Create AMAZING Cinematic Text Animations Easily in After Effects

Everyone, today I'm going to show you how to create this really simple but cinematic text animation in After Effects. Let's get started. My name is Cameron with Motion Science, and for today's lesson, I was inspired by this post I found on Behance,
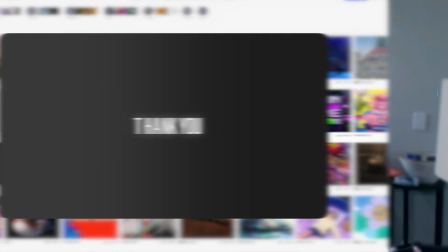12s
and I thought this would be really cool to recreate in a unique way to use for a JFK project that we're working on here at Motion Science.
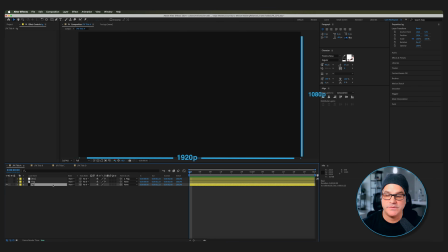21s
So here we are in After Effects in a 1920 by 1080 comp. We've got a background solid here. A basic rule of thumb that I always follow is I don't like to use straight up black when possible. I like to use a background solid that's got a little bit of color to it. So if we go to layer solid settings and click on it,
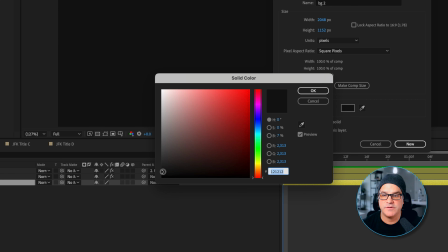37s
you can see it's just sitting up here just above black, right? And just adds a little bit of color.
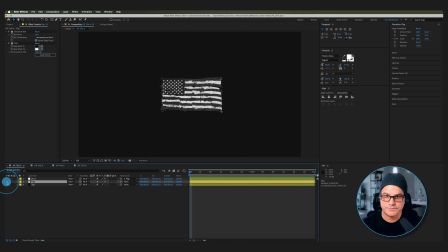43s
That's the first thing. Next thing we have here is a flag. And this is just a stylized asset found online.
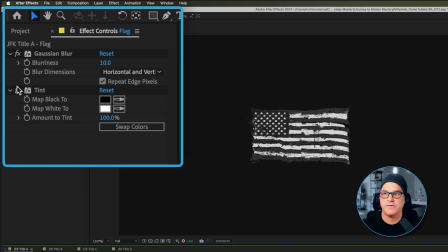49s
And we've got a couple effects applied to it. We've got a Gaussian blur and a tint.
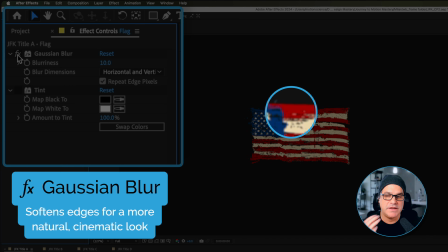53s
Gaussian blurs on to just, you know, make it not so crisp and make it a little bit more organic.
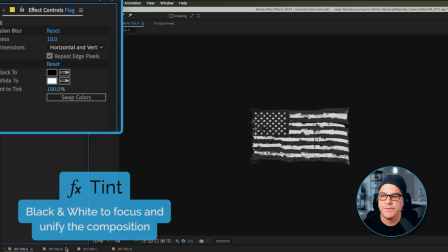59s
And then the tint's on here just to make it black and white. Pretty simple. Above this, we have a fractal layer that we have set up.
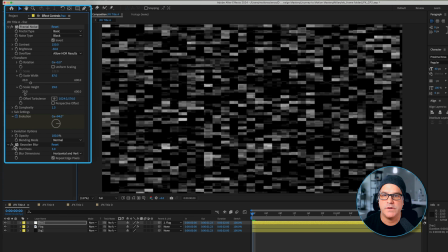66s
And this just has fractal noise applied and Gaussian blur as well. So if I turn that Gaussian blur off, it's very, very subtle.
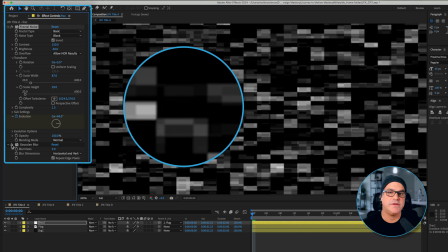74s
You can see off. On it just softens up the edges. Again, it's another trick to make things look more organic. For the fractal noise, we've kind of played around with a few of the settings. The contrast is bumped up, the brightness is dropped down.
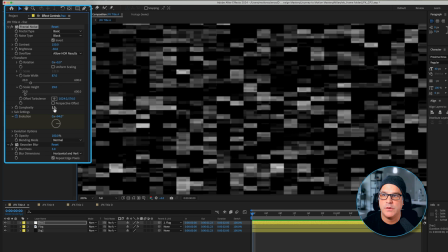87s
We've turned the complexity down to 1.3. We've turned the scale width to 87, the scale height to 29. None of these settings have to be exact. This is just kind of what's played around with and got these nice little settings.
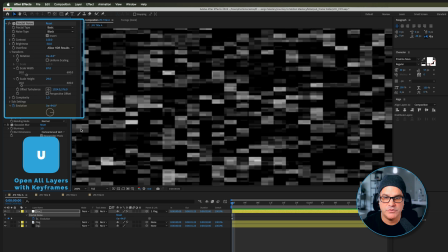100s
And then we set some keyframes here for evolution. You can see we have a 2 second comp here.
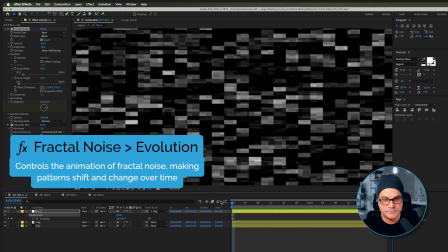105s
And the evolution's making the blocks look like they're kind of fading in and out.
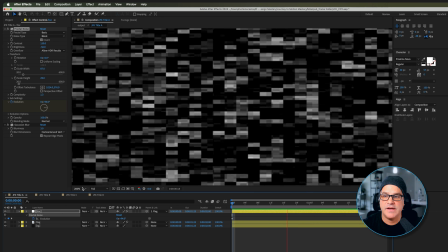110s
Now, we also have the fractal noise kind of fading back. And that is because the fractal noise is parented to the flag.
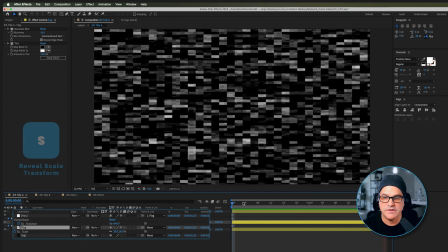118s
And if I hit S for scale on the flag, you can see we have a keyframe set at 30%. And then it drops down to 26%. So this is just to create some nice cinematic motion, just like the flag kind of dropping back.
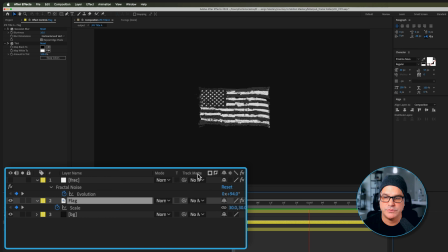133s
And what we're going to do now is we're going to go here to Track Matte and we're going to select the fractal layer.
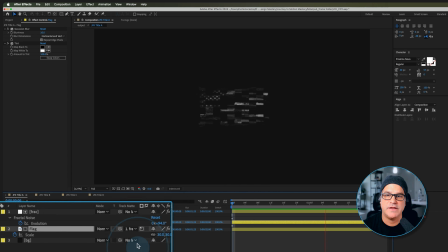139s
We don't need to see the fractal layer. It's turned off. We'll select that. And you can see now the flag is being shown through the fractal layer. It's really simple. I can tell it's got stars and stripes. It's fading back. Okay, that's interesting.
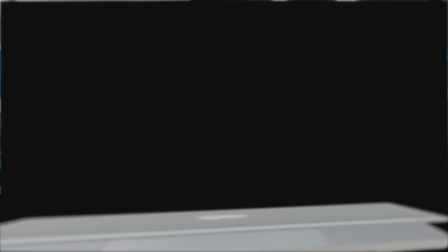153s
If you're eager to create motion design that's gritty, atmospheric, and cinematic, like the example I'm showing you, I invite you to explore the Motion Science membership at
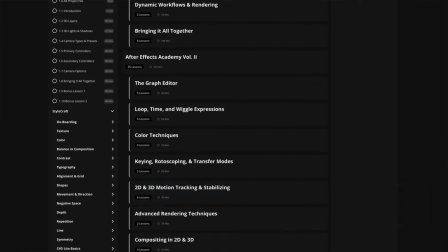164s
www.motionscience.tv/mastery. Inside this membership, you're going to find hundreds of projects just like this one, including the project files, and they can help you elevate your motion design to develop a very striking cinematic style through our trainings,
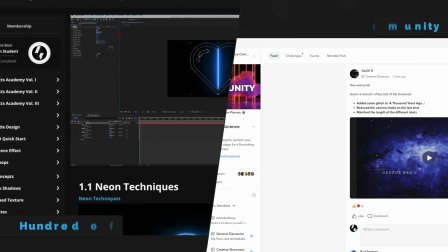176s
our techniques, and our supportive community. So I definitely invite you to check it out. Now let's go back to the training.
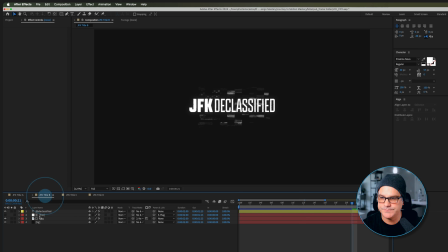182s
So moving on to the next composition here, we've got our three layers from the previous comp, and we've got some type. And this is just a simple typeface of JFK is Apotec Black, and then Declassified is Apotec Extra Light.
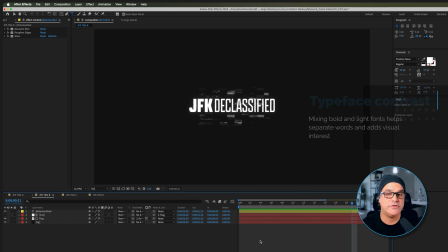197s
And that is just creating some contrast between JFK and Declassified. Just gives us some visual interest again to separate the two words. You know, they're very close together.
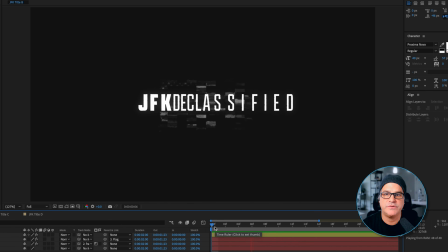208s
Now, we have here some interesting text animation happening, right? And this is what was really inspiring to me from the previous example I showed you from Behance.
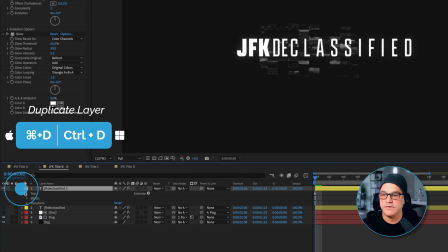218s
So I'll show you what we did here by duplicating this layer. And I'll just go into the layer here, into the text layer, and delete these two animators we've applied.
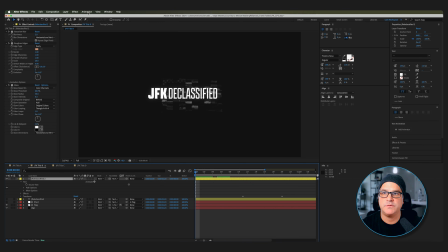227s
And so we've just got some basic text here. Now, what we did is we started with some basic animation presets.
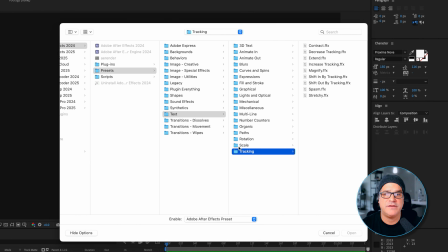234s
So we did animation, apply animation preset. And under tracking, we started with a spasm preset.
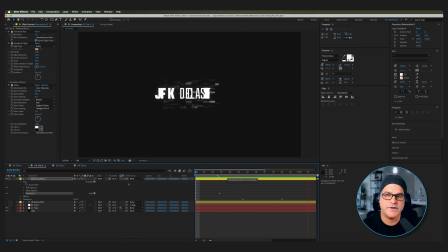241s
And you can see this is what it does, right? It just kind of creates this spasm effect.
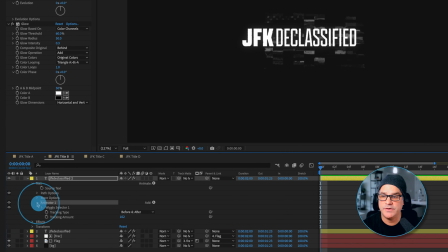246s
And we went into the animator and we adjusted the Wiggly selector.
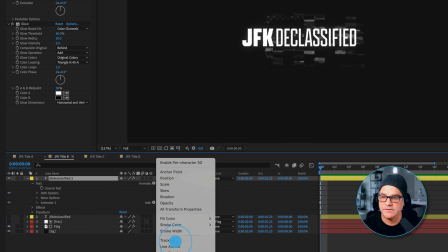252s
And we also applied a second animator here of tracking. So we have animator one, which is spasm, and animator two, tracking.
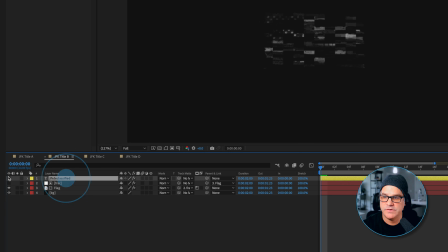260s
Now I'm gonna go ahead and delete this layer, go back into our original text layer here, open this up and just kind of show you.
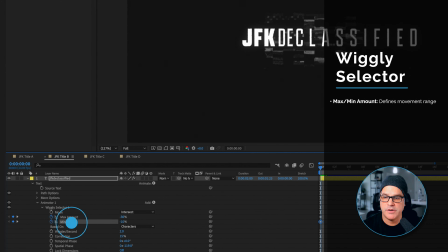266s
We played around with the max amount and the minimum amount. We dropped the wiggle per second down to 2 from 6. We dropped the correlation down. We played a little bit around with the spatial phase.
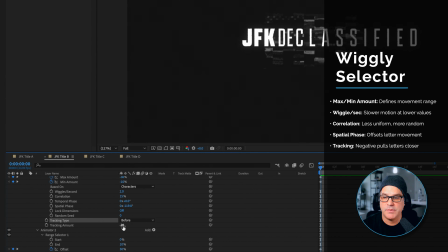280s
We set the tracking type to be 4, the tracking amount to -20. And also with the tracking animator, animator 2, we cranked the end amount down to 10% and animated the offset and set the tracking amount to 62.
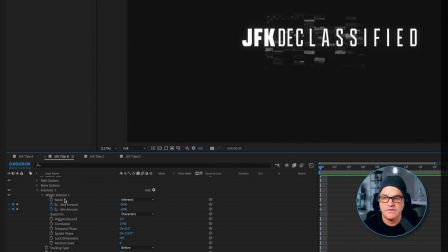297s
And that's pretty much all we did. We just had these two animators and added some keyframes here.
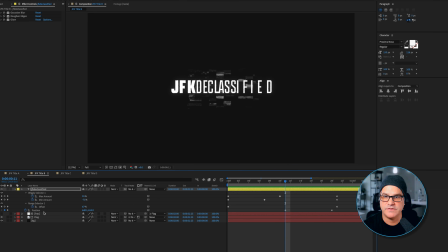304s
I'll hit U to reveal those keyframes. And we also added a position, just a position keyframe here to kind of slide everything from left to right. And if we watch this play back, this is what it looks like, right? Two simple text animators to have that text kind of just crumple in on itself, and it looks interesting.
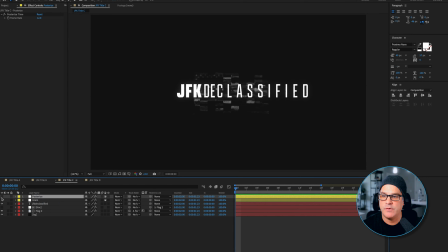322s
But we can take this a step further. And we're going to do that by adding an adjustment layer over the top.
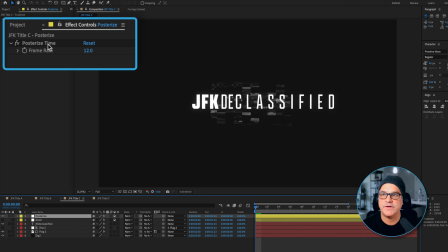327s
And we've added a posterized time effect to this, set to a frame rate of 12. Now, when I play that back, you can see all of a sudden now it's very steppy and it looks even more epic, right?
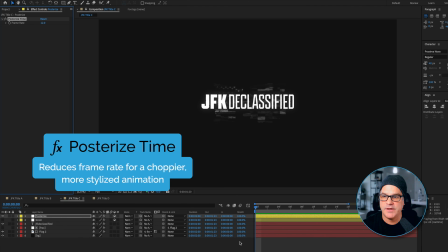340s
Also, if you look at the flag behind here, if I turn the text off,
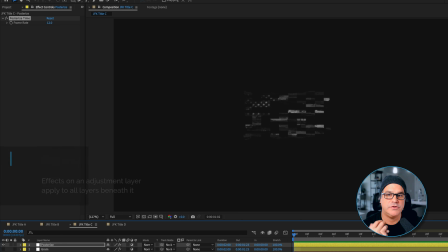344s
the flag is also utilizing the posterized effect time sitting over the top of it. So if I turn off posterized time, this is the original. It's just a lot more smooth. And back on, it just makes it a little bit more steppy, right?
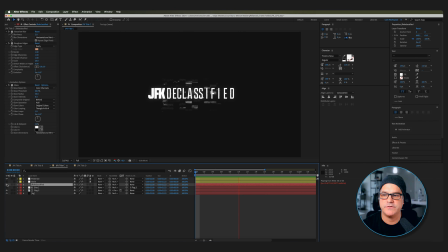361s
So we'll turn that text back on as well. And it's looking pretty cool at this point. Now we can add another adjustment layer over the top of the text. And to this, we've added grain. And you may be able to see this, you may not.
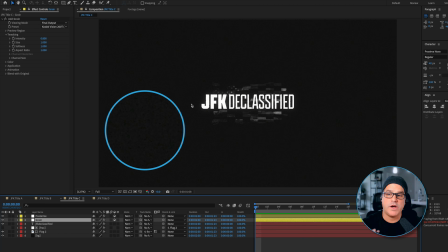373s
But there's a lot of grain just kind of throughout. And this is why we added a background solid to this composition. If the background solid wasn't here, the grain wouldn't be sitting over this blackness. It would just be sitting over the white text and the flag sitting in the middle. So because there's a solid here, the grain has something to sit over the top of.
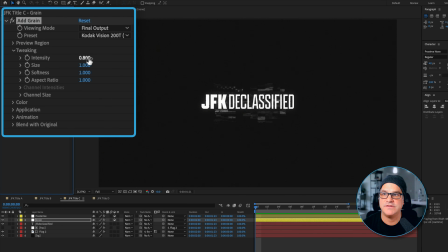391s
And you can see in our grain settings, we've just decreased the intensity to 0.8, and we're using the Codec Vision 200T. Now to finish this animation off, what we did is we went into our next comp here,
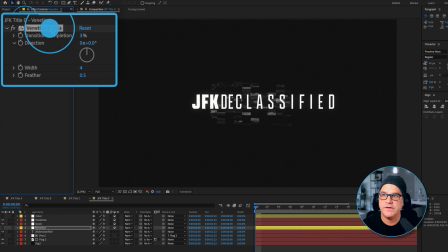404s
and we added a Venetian blinds effect with a small transition completion of 3%, a width of 4, and a feather of 0.5. Now I'm gonna turn this on, and it is very, very subtle.
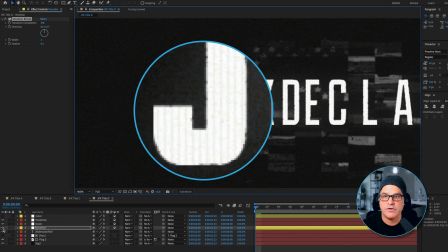418s
You can see it here in the characters. I turn it off, that's without, and that's on. Without and on. Very, very simple effect, but it just adds a little bit of that extra subtle detail that if our eyes don't immediately notice it, that's good, right?
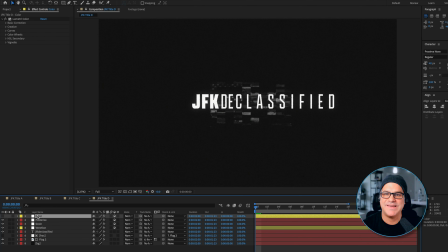438s
This is just taking it up a notch. And the very last thing we added was color, and a color adjustment layer of the top, Lumetri color. I'm gonna turn that on, and you can see it just took everything into more of a greenish gray world.
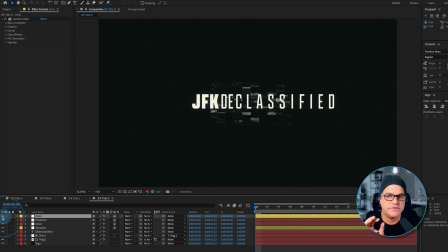451s
This is straight up black, white, and gray values. This is more of greenish gray values and greenish white values. And it's just that little extra something to make it look interesting. And the only thing we did for Lumetri color is under creative, we applied a look of a Kodak 5205 Fuji 3510. And there you go. We have a really cool, very simple cinematic text animation for JFK Declassified. I hope you enjoyed this training. I will see you in the next one.